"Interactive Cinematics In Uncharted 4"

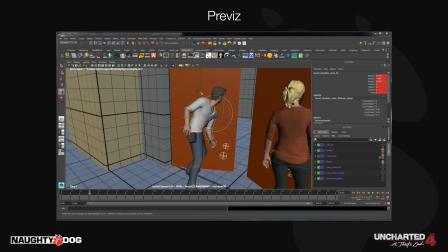4:17 Now we spent a long time at the start of the project figuring out how much animation is too much because we don't want to waste time on it here.
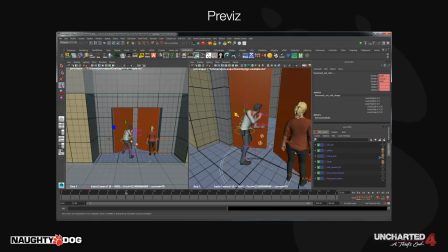4:23 There's still a high chance the scene will be cut,
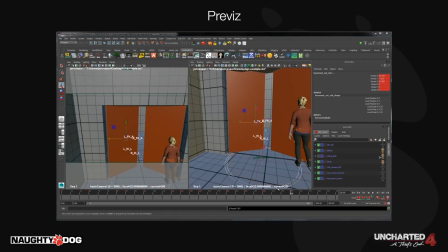4:25 but we also don't want to just have t-pose characters passing through the door as we need to playtest this and that requires players to understand what's going on in the game.
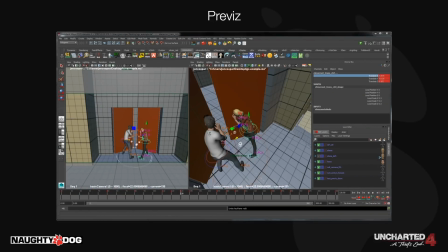4:35 Here I'm just pasting poses using the time slider there at the bottom of the Maya scene to quickly adjust timing.
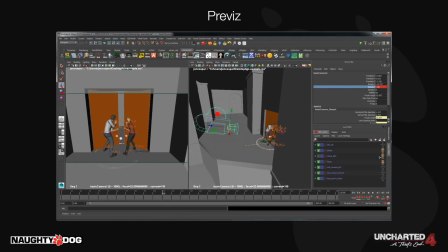4:40 I even mirror Drake's animation across to Elena, just any trick that we can use to save time and get this playable in the game as quickly as possible.
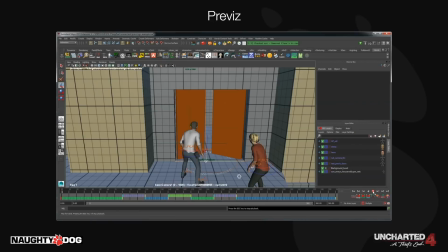4:48 Finishing off with the camera pass there, now I've set it up for exporting the game.
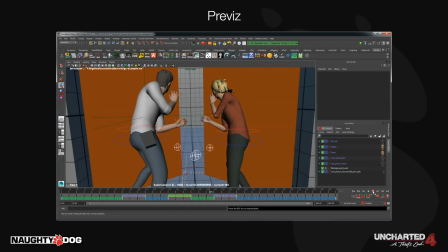4:52 At the time slider in the bottom you see I've chopped it up into an entrance into an idle, door bashes, each with an idle in case the player stops midway through the action by not hitting the action button,
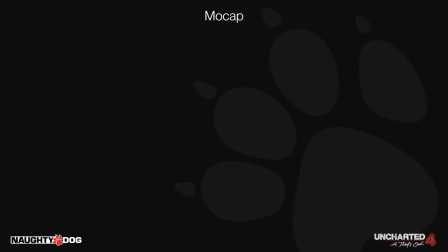5:01 and then a success at the end. For mocap, we're going to start prepping before we even arrive at the stage.
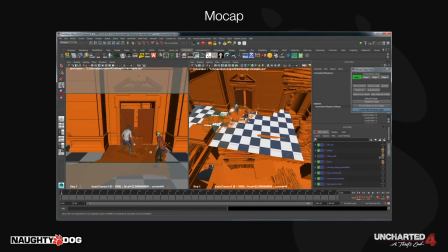5:08 So here we are now further on, we've got a more finished environment and I'm bringing in a replica of one of our two mocap stages we have down the road at Sony Santa Monica Studio.
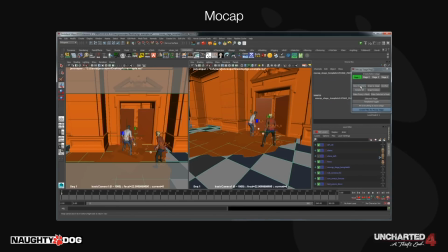5:19 This allows me to align our stage in the world and I can bring up our inventory of building props we have down at the stage.
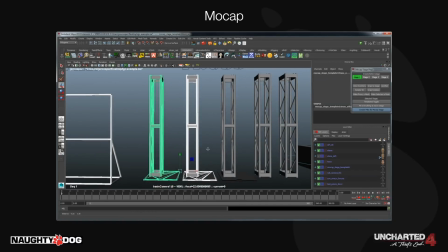5:25 Doing this lets me pre-plan the prop build at the stage for each individual scene.
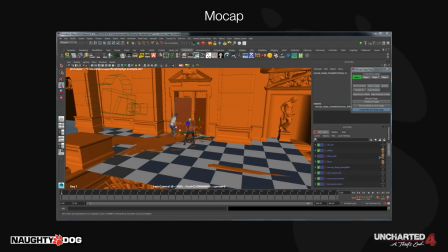5:31 Now here I don't care too much about the actual doors themselves, it's more about where the doors are placed.
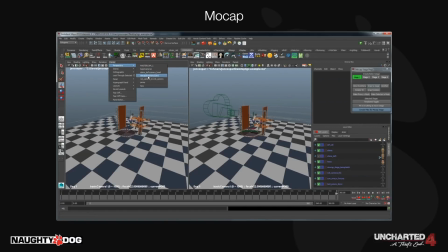5:36 I'll be able to export the scene and bring it back up again when I'm at the mocap stage for us to measure everything out.
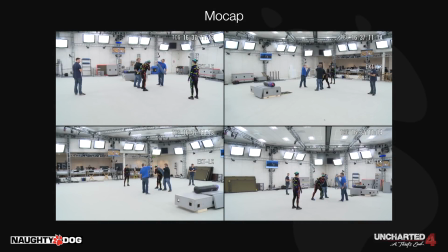5:43 Here we are shooting the scene and we end up using human doors. That's because the team at the stage know the props best and always have the best idea how to actually build them out. I like to keep it quite loose when planning, I just care about the measurements. What you'll notice here is once they go through the door, we've added on an extra story beat to the door bash,
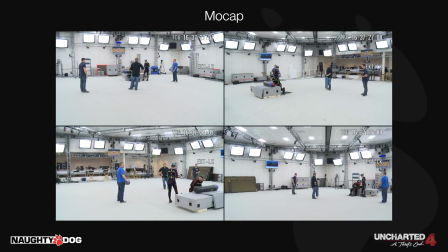6:00 whereby Nate and Elena will fall onto a sofa and find a note that delivers some important story information to the player. This happens often because we don't want to keep adding IGCs, so we'll take IGCs that already exist and rework them to get more story info to the player.
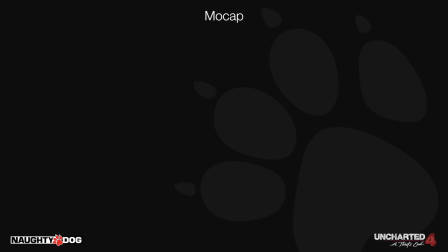6:13 That way we're becoming as efficient as possible with the storytelling.
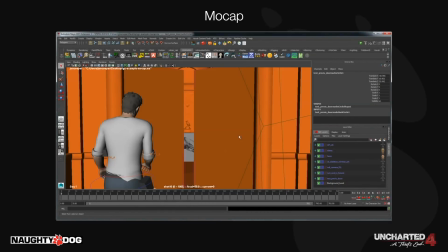6:18 So we'll get our mocap back on a hard drive the same day. We'll then run a batch process to retarget it and add it to our animation library.
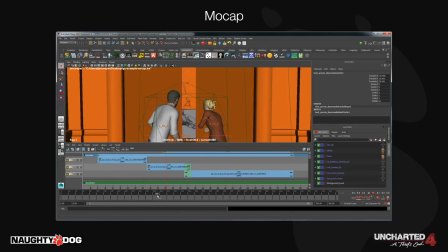6:25 Then I'll make my selects of the takes I want and just drop it into the scene. I use Maya's tracks editor to sequence it.
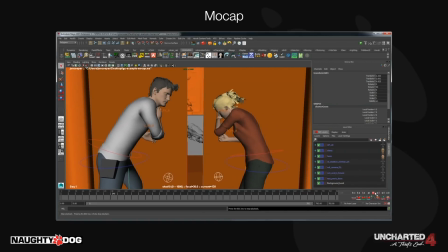6:34 I'll make my loops and blends at this point, plus any readjustments to have it aligned to the world and update camera pass to match.
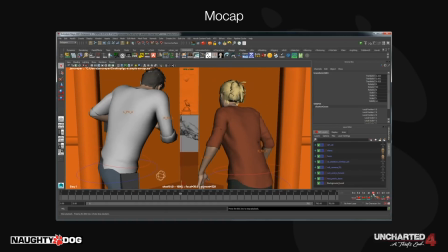6:41 This is just another quick pass that allows us to get this into the game, because this has to be playable at all time.
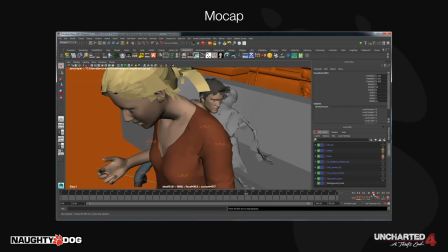6:47 This is now much more finished version still with blocky props and this will stay in until later in the
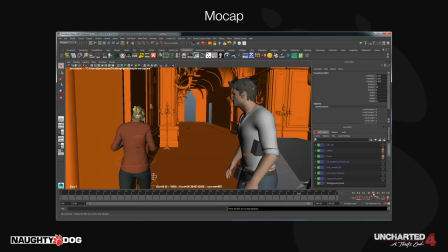6:52 project when we are confident enough it's not going to change at all and we can begin the mocap polish process.
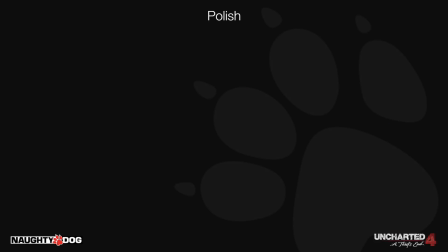6:59 At this stage we're good to go there's going to be a ton of iteration.
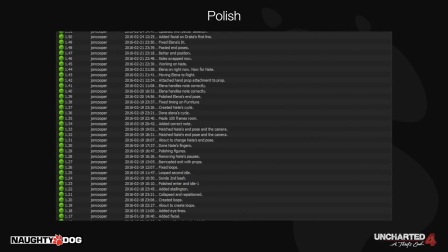7:02 This is a snapshot of my version control here, a reminder for animators to always add notes when checking in changes because we're jumping back and forth based on these changes. At this point I'm doing things like polishing up the face after adding facial, polishing the camera motion, adding depth of field,
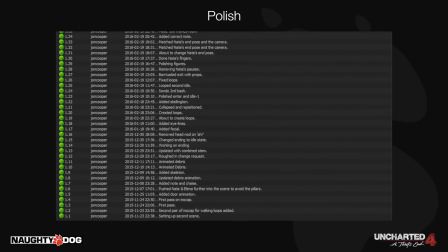7:17 bringing in final props and animating them, making sure all the contact points work with the environment, just everything to bring that Naughty Dog level of polish.
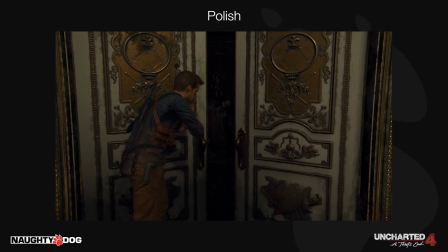7:27 So here it is with the final environment. The doors are much better than the prop I made earlier. We've added extra props in there to explain why the door needed to be bashed open in the first place.
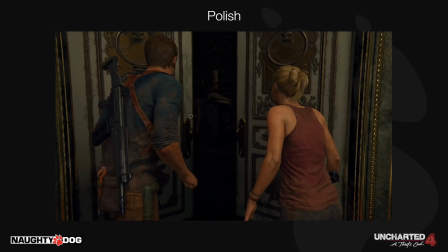7:36 And we've added a pile of books with a physics simulation on it for extra visual polish.
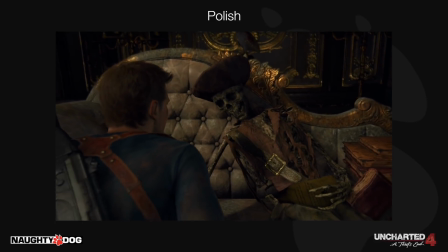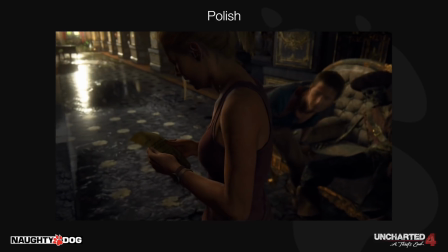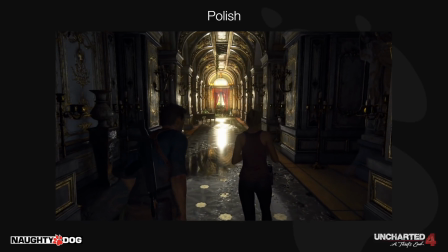7:51 I don't know if you noticed, but now Elena ends on the other side of Nate. That was done after the mocap stage because we found that the scene just worked better as she walks towards a door on the right.
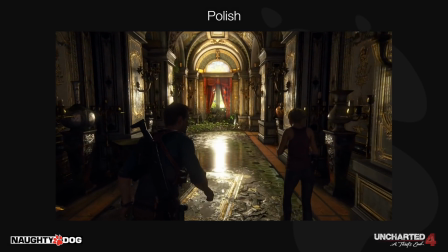8:01 We've also added to the scene further. Nate has an upper body gesture so he's intently listening.
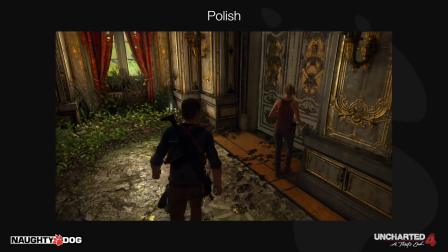8:07 Elena stands and stops in front of the door to prevent the player going through before Elena finishes.
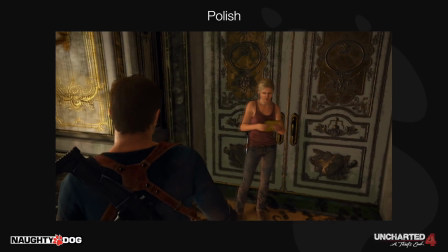8:12 Importantly this section is all under the player control so we don't know where the player is throughout this. We have a directional gesture on Elena so she'll always hand a note to him regardless of where he stands.
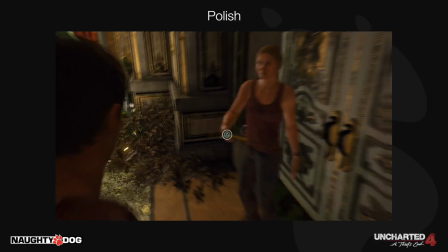8:22 So that's an example of a relatively simple scene that gets more complex over time and illustrates our process for building these scenes.
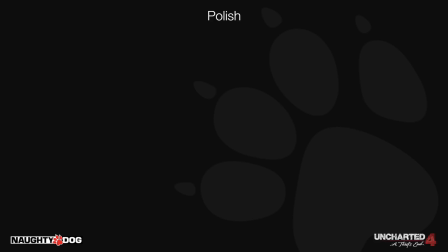8:29 I had 120 scenes of various complexity on Uncharted 4 and there were around 1000 in the game overall.
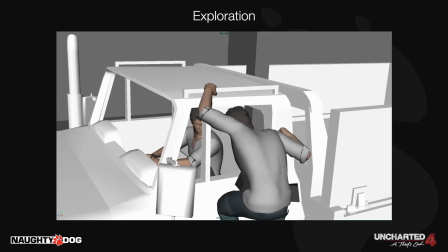8:36 One part of the job that's even more enjoyable than this is coming up with ideas for each sequence long before we even figure out how we're going to do it.
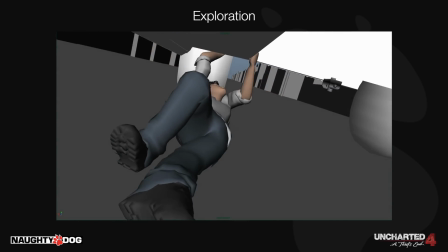8:43 This is using the same animation style of quick pose to pose and it's all exploratory previs of what could be awesome.
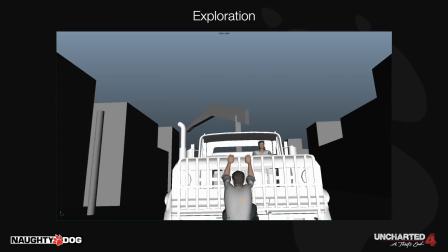8:51 Here I was trying a riff on the classic Raiders of the lost arc moving under a truck during the chase sequence.
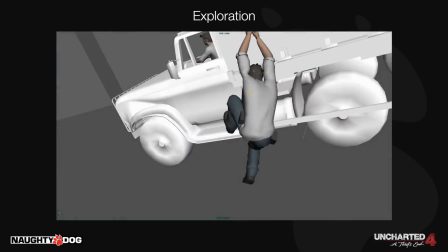8:56 We ended up not going for this because we didn't want to give the player the impression they could drive the truck so the drivers had to remain inaccessible.
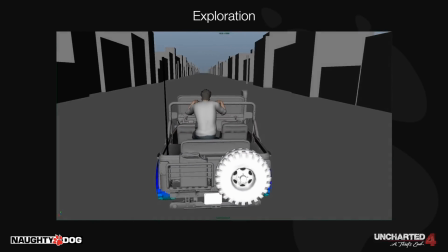9:03 But some things do make it like jumping into the jeep so there's always something that you can take out these exploratory exercises.
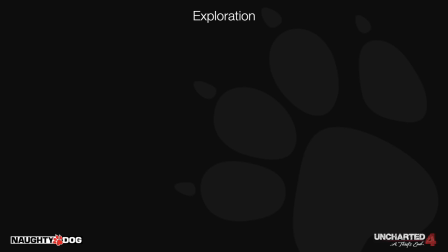9:09 I'll show quite a bit of that later.
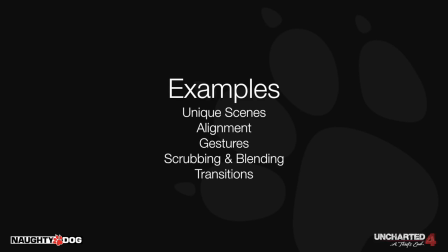9:13 So that was the full start to finish process of a complete IGC. Next I'll go through some of the examples of tricks that we use in order to get them working in game. But But why are we even bothering making all these scenes unique? You'll notice that if you play any Naughty Dog game they are full of one-off moments.
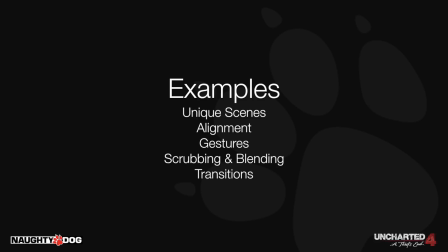9:27 How we align animations in the world and play actions on moving objects such as vehicles as well as creating the gestures I mentioned earlier that we were playing on Nate and Elena. And some common techniques that we apply to animations such as playing them back and forwards as well as blending between them based on the player's input.
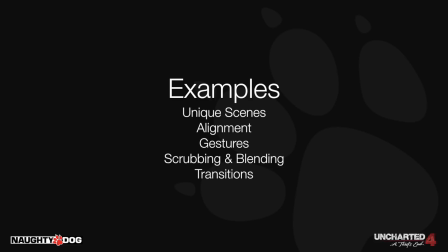9:42 And last of all, the process for Naughty Dog's trademark seamless transitions in and out of IGCs and cinematics.
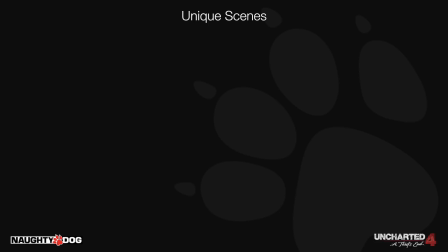9:49 So first off, why do we keep creating unique scenes where other games copy and paste and often take a more systemic approach? Essentially why do we make it so difficult for ourselves? Well I learned this the hard way.
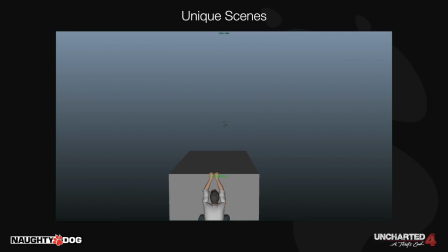10:00 When I first came to Naughty Dog, as I mentioned, I mostly came from a gameplay animation background and was given the task of creating the buddy booths.
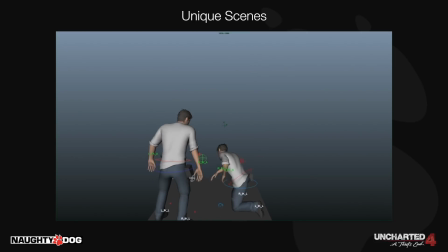10:07 You'll see here that my initial pass was to create all the gameplay animations I expected it to require.
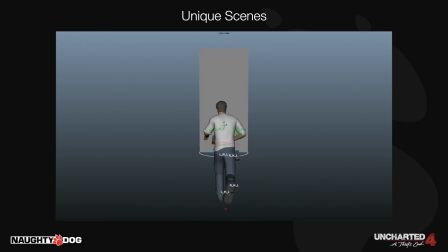10:12 Entering from different directions, using different speeds, handling various ledge heights to build a system that we could use anywhere.
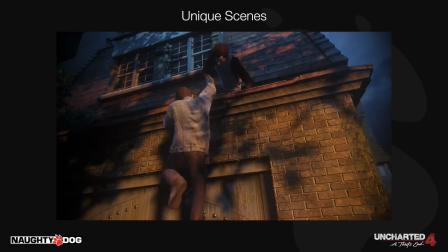10:19 However, I was warned that that's not the way Naughty Dog works. They had tried it before and I learned why.
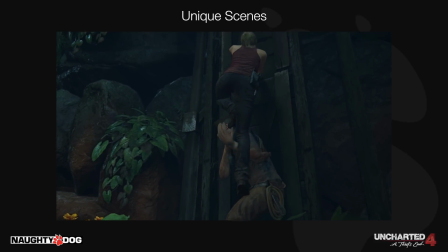10:24 The reason being, and we ended up with 20 unique scenes for Buddy Boosts, is because you can see already that we're using a variety of character combinations.
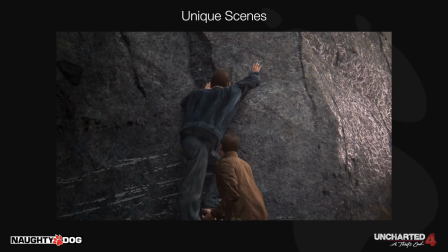10:32 We also have completely unique backgrounds and we have a level of polish where we want all the hands
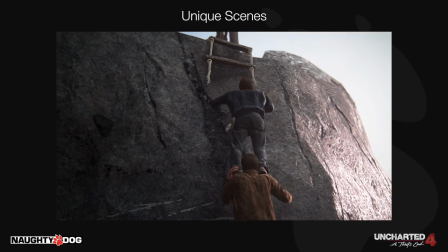10:37 and fingers to perfectly touch everything they grab so we can't simply reuse the same animations.
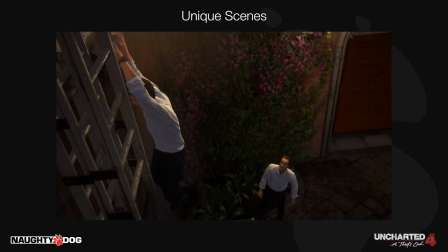10:42 We also have different props we jump to. We standardize the language of boosting up to ladders, but there are different styles of ladders in different stages.
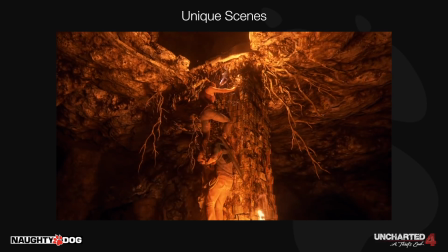10:50 Sometimes the characters are even carrying props, and they're often talking to one another.
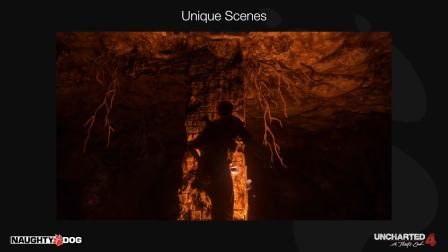10:54 As I said earlier, every time we have an IGC, it's an opportunity to deliver story to the player, so sometimes they'll even use boosts as transitions into cutscenes.
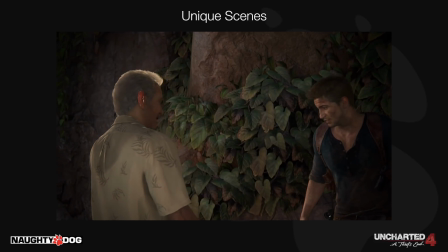11:04 All these mean we can't just use one animation repeatedly,
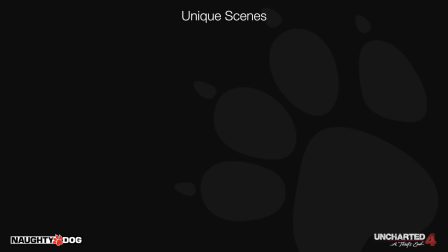11:07 and so it's actually easier for us to maintain on our end if you have 20 unique animation scenes to work with, rather than trying to standardise backgrounds, props and characters across the game.
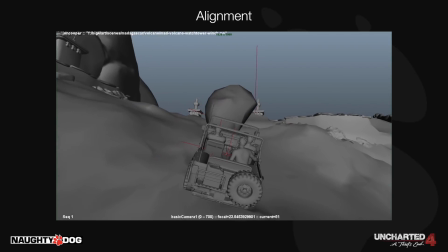11:20 Alignment in the world is something required for every scene, and I showed earlier as one of the first things we include in each scene setup,
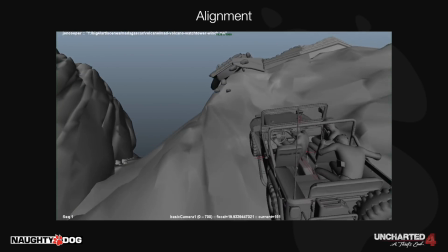11:26 it's our AP ref, again short for Action Pack of Animations. In this complex example I've got three in the scene.
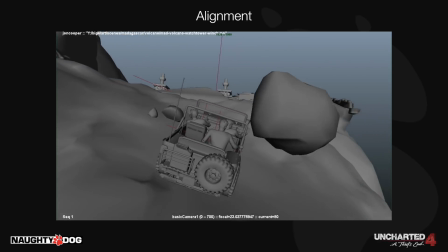11:33 Uncharted 4 was the first Naughty Dog game to allow multiple in each scene, enabling us to up the complexity.
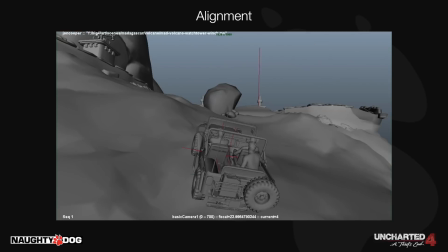11:39 These locators essentially allow each animation we play in the game to play relative to one of these positions,
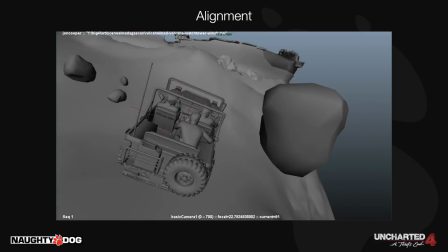11:44 In this scene there are three, a static one at the top of the hill, one on the jeep, and one attached to the player character.
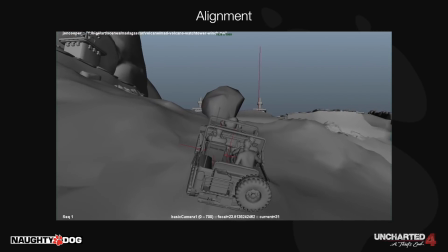11:51 Both the falling rock and the jeep are playing relative to the AP on top of the hill there because that part of the IGC always plays out exactly the same.
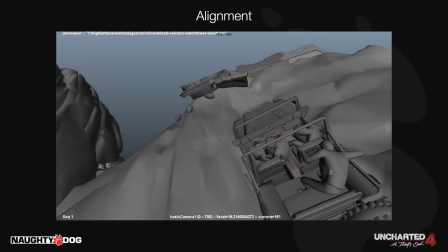11:59 However, when we go back to gameplay, we don't know where the jeep is because it's under player control. As such, all the character's animations play relative to the AP on the jeep.
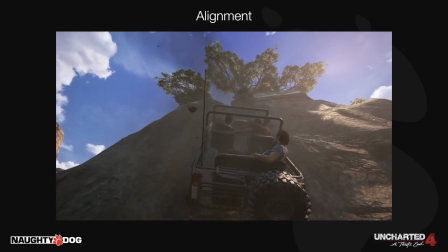12:07 This means they get exported as if that position in Maya is the origin, and are then played back relative to where that point in the jeep is.
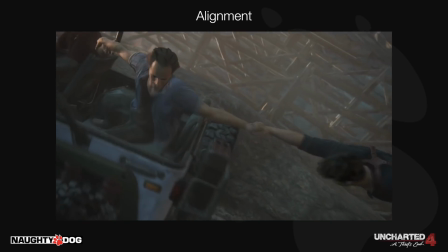12:15 Lastly we have one that moves with the player character because we have an animated camera that's still playing as we start the climb out.
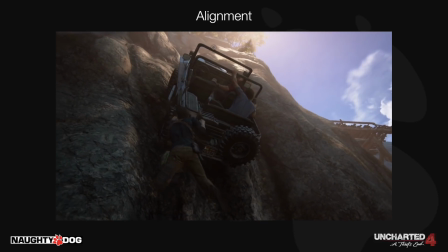12:22 We're giving control back to the player and we don't know where they're going to climb to as we're still blending out that camera animation.
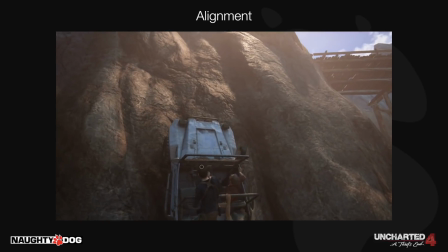12:28 Therefore we play the final camera move relative to the player character wherever they are.